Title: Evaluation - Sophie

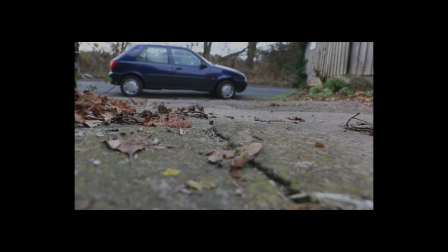This therefore made it hard for them to appreciate where the characters are and what is happening to them.
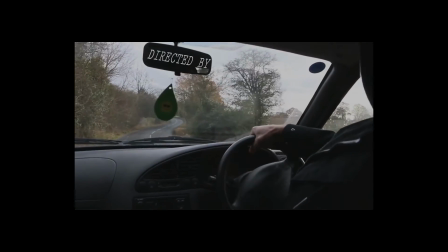Due to the lack of the costume in our preliminary task, it is almost impossible to tell that all the characters are office workers,
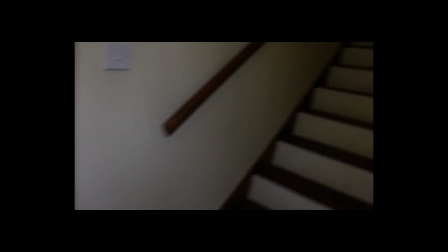as they are seen to be wearing everyday clothes opposed to suits or smart dresses.
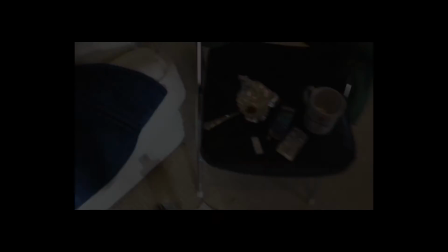In comparison to our preliminary task, the use of costume used in our final film is significantly better.
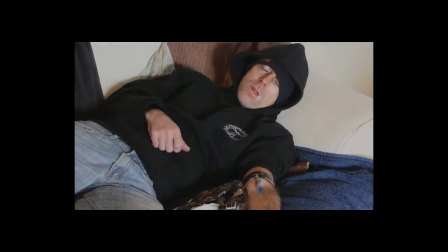It is extremely clear to the audience that Stuart is a drug addict through the use of tatty clothes. This type of costume doesn't make Stuart seem or look smart, which helps him fit the role perfectly. It is also clear to the audience that Lily is a normal young woman, as she is seen in casual everyday clothes of what a young woman would wear.
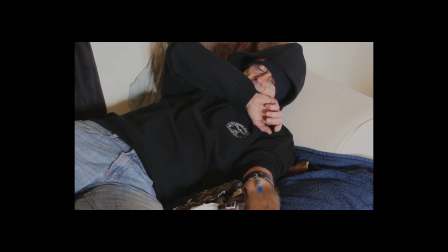If Lily was to wear a suit, the audience would have been more suspicious as to what is about to happen.
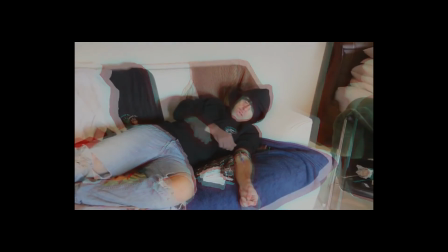It was made clear that Blake is the villain, as he is wearing black clothing,
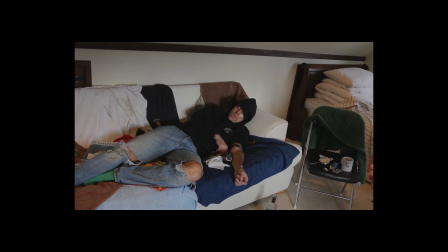which is a typical convention of a villain shown in a thriller film, alongside the use of a weapon, in this case a knife. Without this, the audience wouldn't have been able to tell what Blake was about to do to Lily. The use of a weapon, such as a knife,
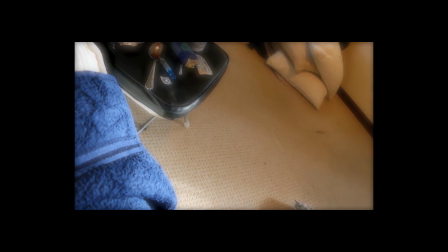sets a terrorising tone to the film and illustrates to the audience that something bad is about to happen, or will happen, was like as a character.
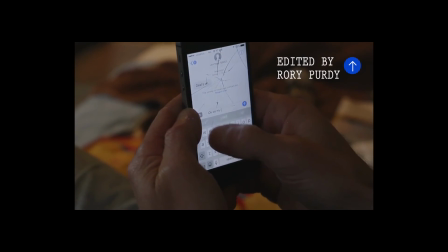Using empty alcohol bottles and using needles really gave a clue to the audience as to what sort of character Stuart is.
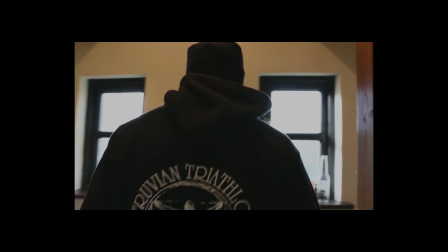The plot presented in our preliminary task was very basic compared to the plot behind Envision.
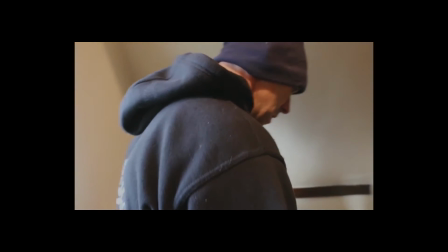This was due to the lack of research.
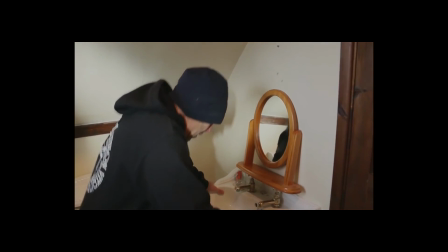Our preliminary task had a very basic plot that included a man who was late to work, which resulted in him being fired after speaking to his boss.
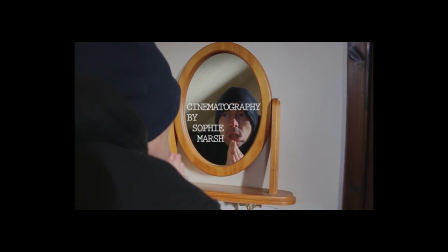If we had used such a simple storyline like this for our final film, then we wouldn't have great
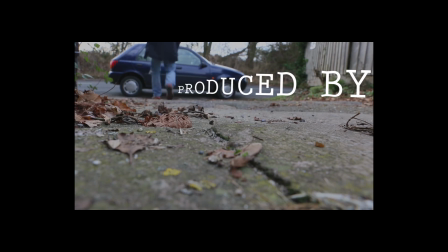interest from an audience, as they wouldn't have been able to tell what was occurring. Whereas with Envision's plot, it is more complex and isn't as straightforward as our preliminary task,
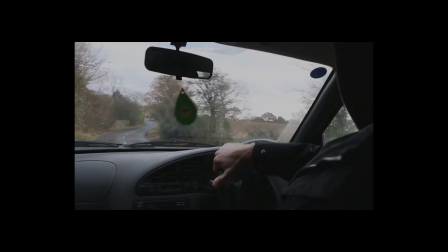thus making the audience have to think about what is about to happen next, and makes the film more exciting.
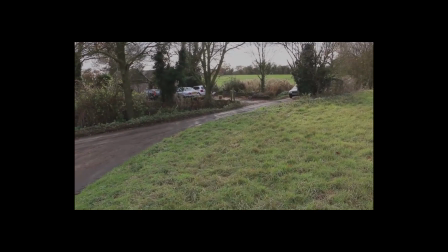Due to the complex storyline behind Envision, like not knowing why Lily was murdered,
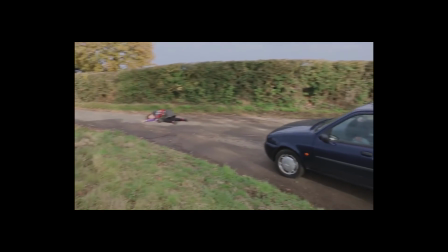for example, this increases the likelihood of the target audience to want to carry on watching.